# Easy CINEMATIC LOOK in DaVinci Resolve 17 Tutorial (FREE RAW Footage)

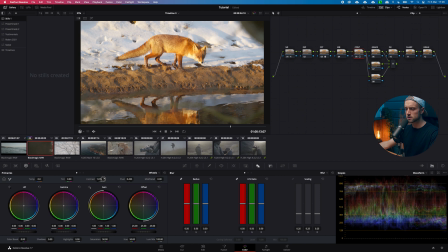4:08 Contrast, we go over to the color wheels and then put in some contrast by upping the slider here. I like to use the slider because it gives me a little bit more control, like easier control than the curves.
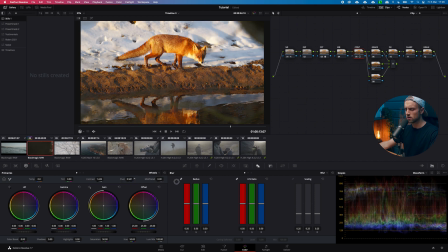4:21 It is faster also. And then use the pivot to make sure that the midpoint of your image is correct. Yeah, so right about here. All right, cool. Next, we are starting to grade.
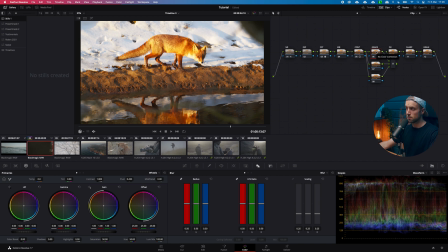4:38 This is the most fun part. I'm going to use the color space YUV, and I do this because it is working with colors differently than you would normally have. So for example, we go to our RGB mixer and we pull the blue up or down. Okay, check what happens.
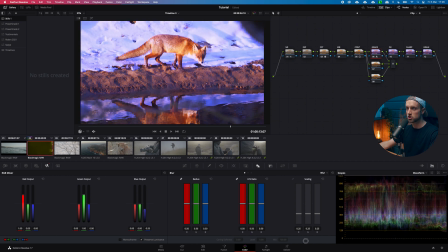4:57 Yeah, so the colors are just changing in a way you would expect it to change. Now, let's click, right click, go to color space, and then change it to YUV. Check what happens.
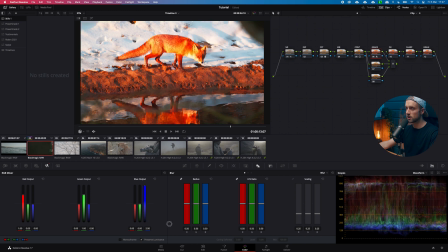5:15 The colors change completely different. So this is useful for us because this is a shot around sunset. So we have a lot of warm tones. Yeah. And by upping this blue layer, you can see that the warm tones are exaggerated.
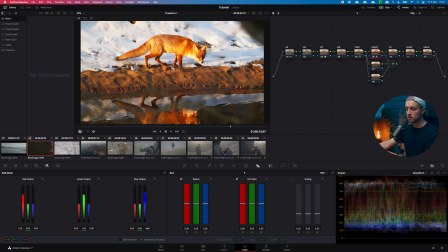5:33 And that is exactly what I want here. So drag up the blue layer and then drag down the green layer a little bit. Go to the green output and drag up the blue layer to take a little bit of luminance out of it so it's not too intense.
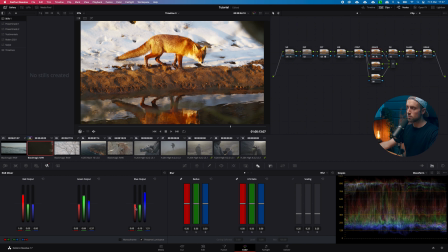5:48 And then drag down the green layer. Now, Command D to deselect this node so you can see what kind of change you've made. That is pretty interesting. Now, I feel like we can add a little bit more color back. So,
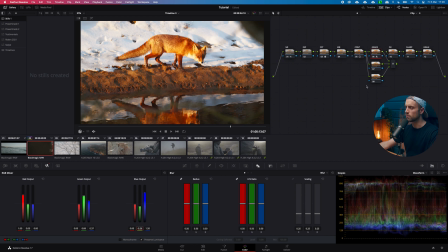6:07 yeah, there we go. That's rad. All right, cool. The next one is a saturation adjustment. So go to your curves, go to the third dot. This is your U versus saturation slider, and then, you know, drag down the reds ever so slightly,
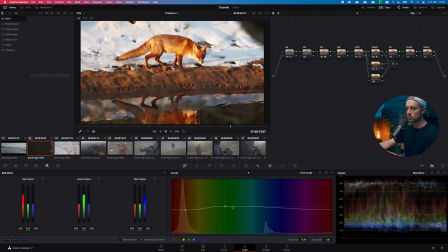6:25 and then make another dot, put it around the green ones, and make another dot, put it around magenta. This just takes out a little bit of the color so it's not too intense. And then you can play around with the U versus U slider as well, if you like that, you know, to give it a little bit more of a reddish look.
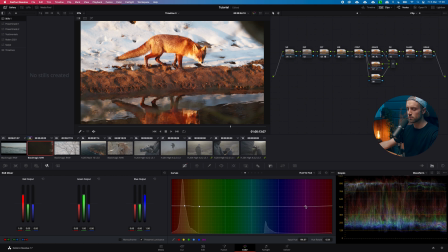6:44 But that's totally up to you. Nice. Cool. All right. So the last one is a color separation. Yeah. So for example, the orange and teal look, you know, which is widely used in pretty much 90% of the Hollywood movies,
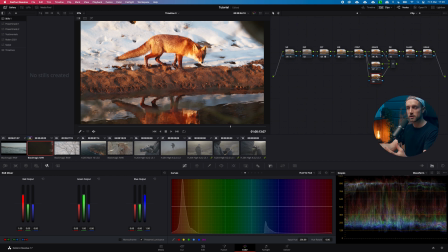7:03 is basically a color separation that is done by using complementary colors. So if we go over to the color wheels and we check what colors are on the color wheel, you see that the orange and red colors are complementary of the cyan and blue, exactly what the orange and teal look is.
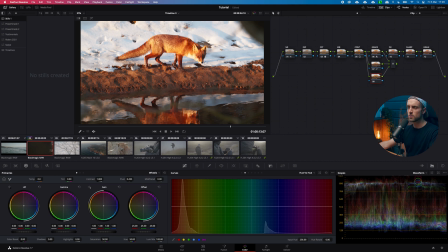7:22 So we're going to use this to our advantage because we have a lot of orange colors in the frame already. So highlighting the last node, go to your log wheels and then drag in a bit of cyan.
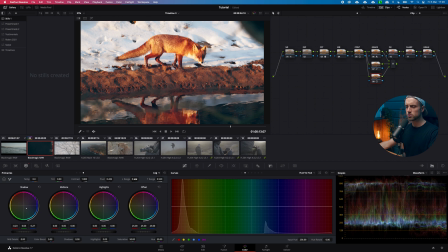7:35 Yeah. All right. Now go to your low range, which is this slider, drag it down to zero all the way. Now there's nothing going on. Slowly start adding a bit of blue in until you think it gives a little bit more contrast.
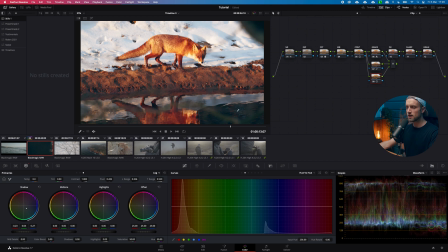7:55 That's it. Okay, so what I'm looking at is the water here. Yeah, so if I take it off Command D, you can see that there is a change, and this just sort of separates it a little bit from the rest of the image. You see that?